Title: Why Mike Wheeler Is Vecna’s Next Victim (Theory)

This creepy camera angle is from behind the stairs, and you'll notice that it's zooming in on the three boys who are talking about what to do with Elle and to find Will.
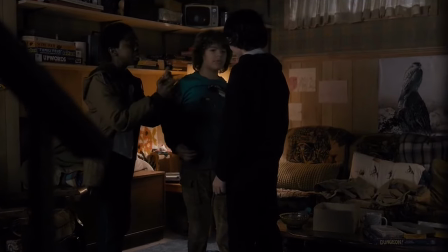You'll notice that it pans directly onto Mike, who's in the center. Now that Elle's introduced, we have this creepy one from behind the bushes.
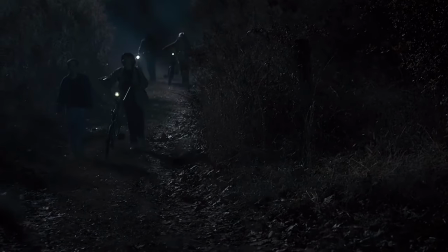But notice there's light in front of Mike, drawing your attention to him.
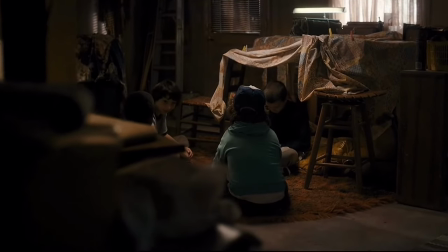This creepy one behind the stack of stuff is focusing on Elle, but then you'll notice it also focuses on Mike, who soon becomes the center.
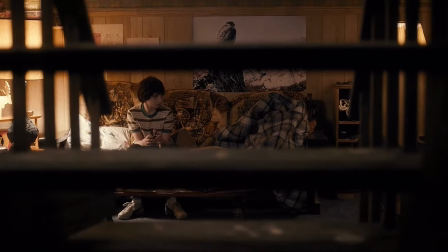Then from behind the stairs, we have this one that's staring directly at Mike, and only Mike. Another one from the stairs focused only on Mike.
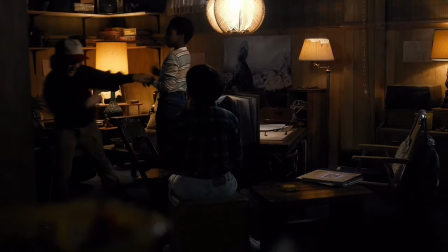At the end of the season, we have this one from the shelf at Mike, who's directly in the center of the screen.
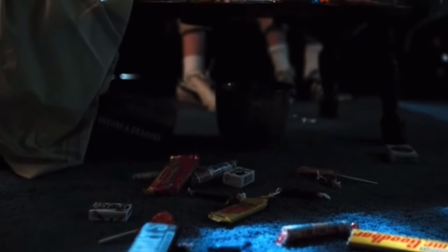In season 2, almost all of these stalker shots are with Will,
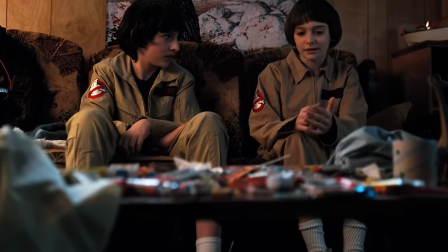and I think that's because specifically Vecna was going after Will at this point, now that he returned from the Upside Down.
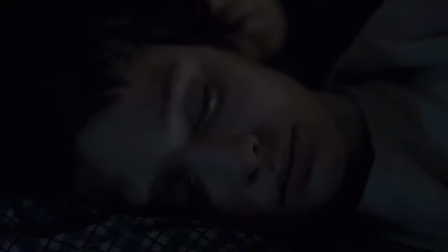There's only one stalker shot in this season, and it's when they're eating breakfast.
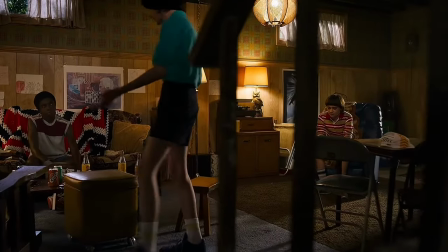In season 3, almost all the stalker shots have Mike and Will in the scene, but for season 3, it mostly seems like he was checking up on Will.
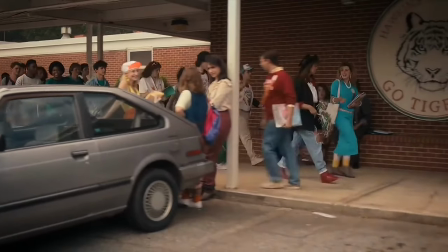Season 4, the stalker shots seem to return to a focus on Mike, although Will does pop up in a few of them. Here's a focus on Mike's back in the center of this window.
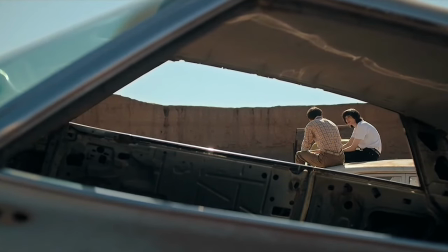This one I think is focused on Mike and Will. This one has Mike, Elle, and Will in the center.
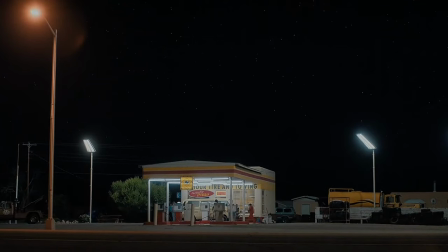Finally, this one's my favorite because you wouldn't know that this is a stalker shot for Mike unless you zoom in.
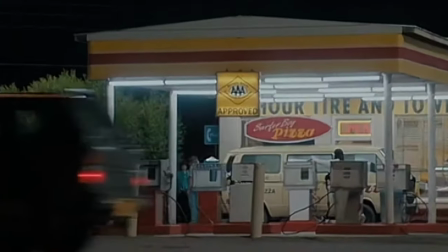So this is across the street from the gas station, and when you zoom in, you'll notice that only Mike is facing towards the camera.
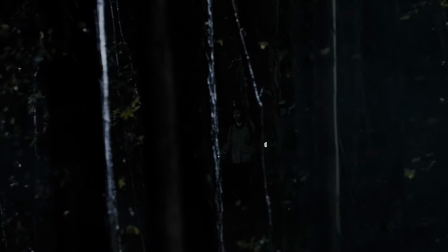So what is the purpose of these stalker shots, these camera angles that give you the creeps? Well, one, it could be simply a stylistic choice. Judging off the fact that the Duffers love horror movies, they could just be taking inspiration from that.
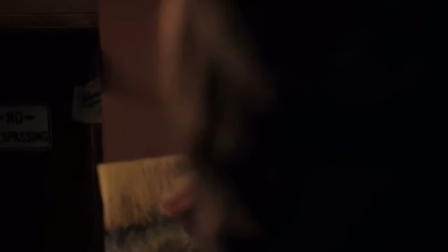In season 2, they mostly seem very narrative. As you can see, it's telling a story that Will is possessed and he's looking towards Mike.
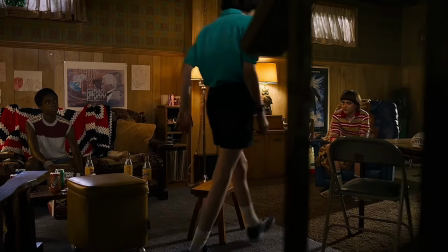In season 3, we also get that kind of ominous feeling, like, even though we know Will isn't possessed anymore, because
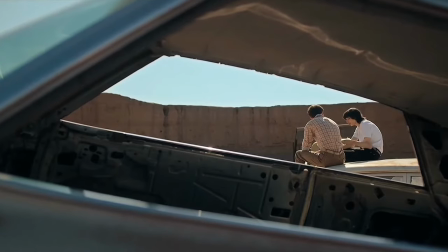Will is almost always in those ominous looking shots looking at Mike. And in season 4, it looked like a mix of artistic and also to be a little bit ominous,
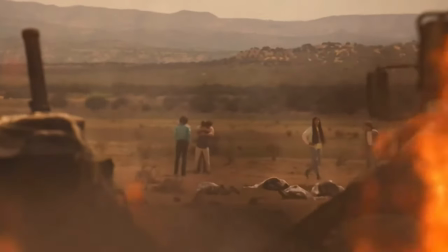knowing that this is a season that they're hinting the most that Vecna could be stalking Mike.
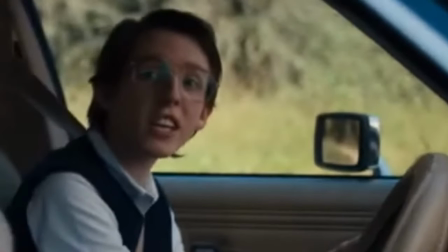Continuing with season 4, we have Fred. So Fred is a new character who was introduced, and he's the second victim of Vecna.
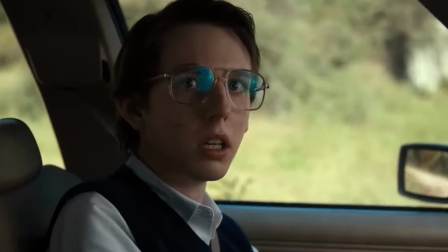The reason I'm bringing up Fred is because of the scar on his face, especially in this scene. You'll see how it starts to bleed.
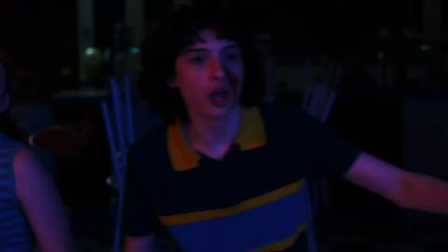This is the exact same placement as Mike's in season 3. But you'll notice that they're mirrored.
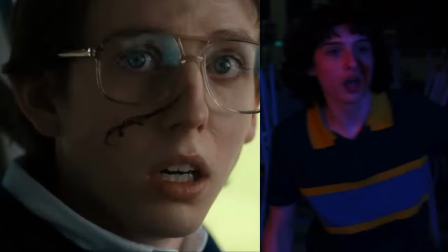Again, it's just interesting that this is another example of when they're showing other victims, they're making you remember about Mike.
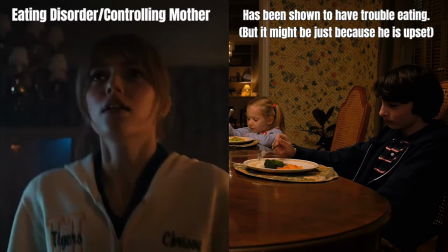And for Chrissy and Patrick, we can see that Chrissy has an eating disorder. Mike has trouble eating when he's upset, not necessarily an eating disorder.
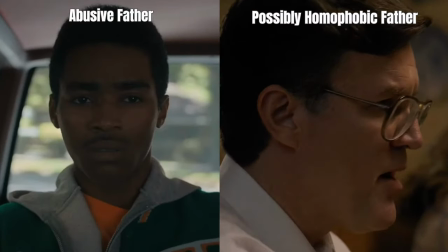And with Patrick, we see he's being verbally abused by his father.
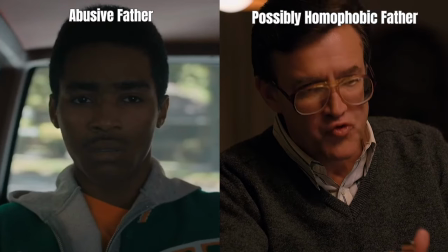You see Mike get yelled at a lot by his father, and also his father could be possibly homophobic.
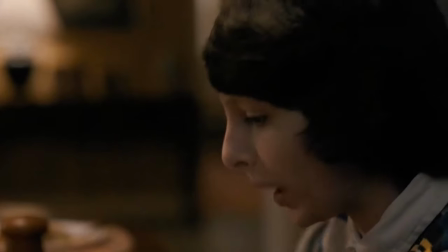You see Michael? See what happens? What happens when what? I'm the only one that cares about Will.
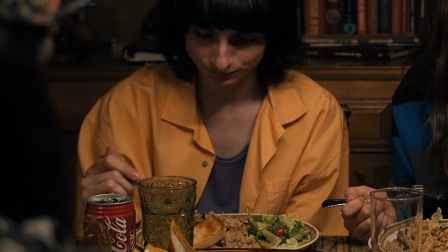Our son with a girl?
I personally don't think that Mike has an eating disorder, nor do I think he's being abused by his family.
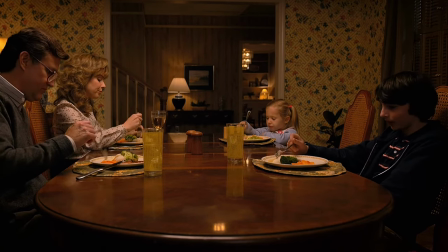However, I do think if you look at the pattern of all four victims, Mike has elements of all of them.
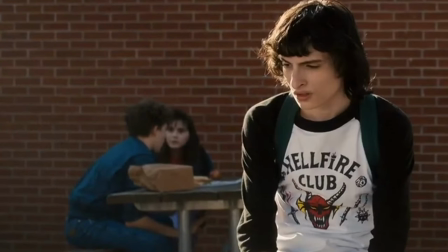What does Mike have specifically? We already established that Mike has past trauma. But the other main thing that I think Vecna would go after is the fact that Mike is a closeted homosexual.
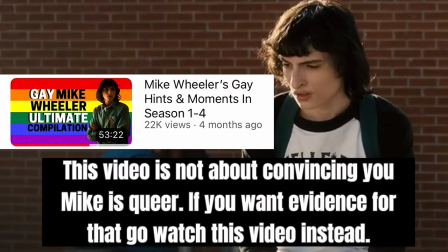Now, if you've never even considered that possibility, I have an hour-long video explaining every single detail that I could possibly find that hints about it. And specifically gay, because he has shown time and time again the lack of attraction towards girls and an active attraction towards boys.
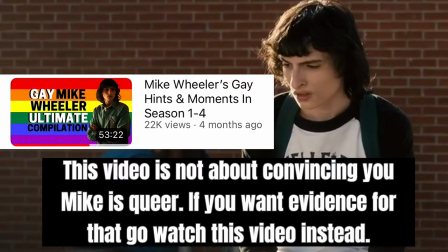Even though Mike is currently dating a girl, that doesn't mean he can't be gay. In fact, that's a very common queer experience.
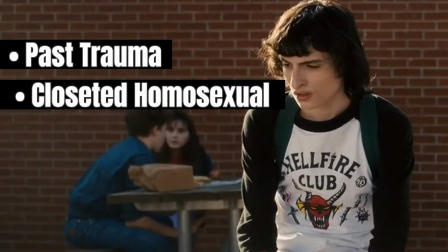Also, I think this will play a lot into how Vecna could go after him, but we're going to talk about that later.
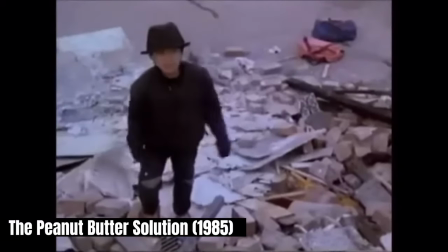Hey, Michael, stop! Come on, Mike, please, don't be so stupid. It's suicide!
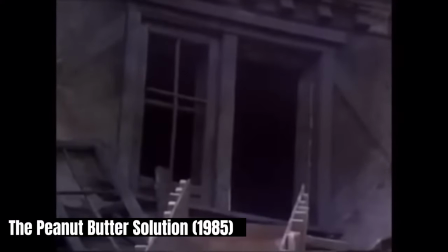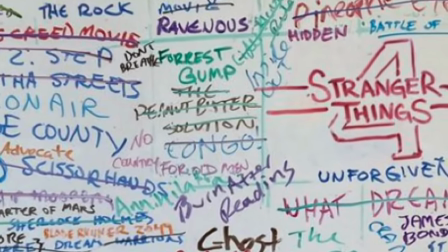The Peanut Butter Solution is a Canadian film that features on the season 4 DNA board released by the Stranger Things writers.
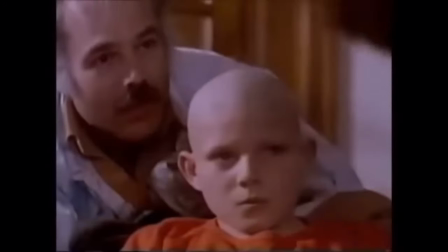It focuses on the main character, Mike, who goes into an abandoned house and has strange things happen to him afterwards, including losing his hair.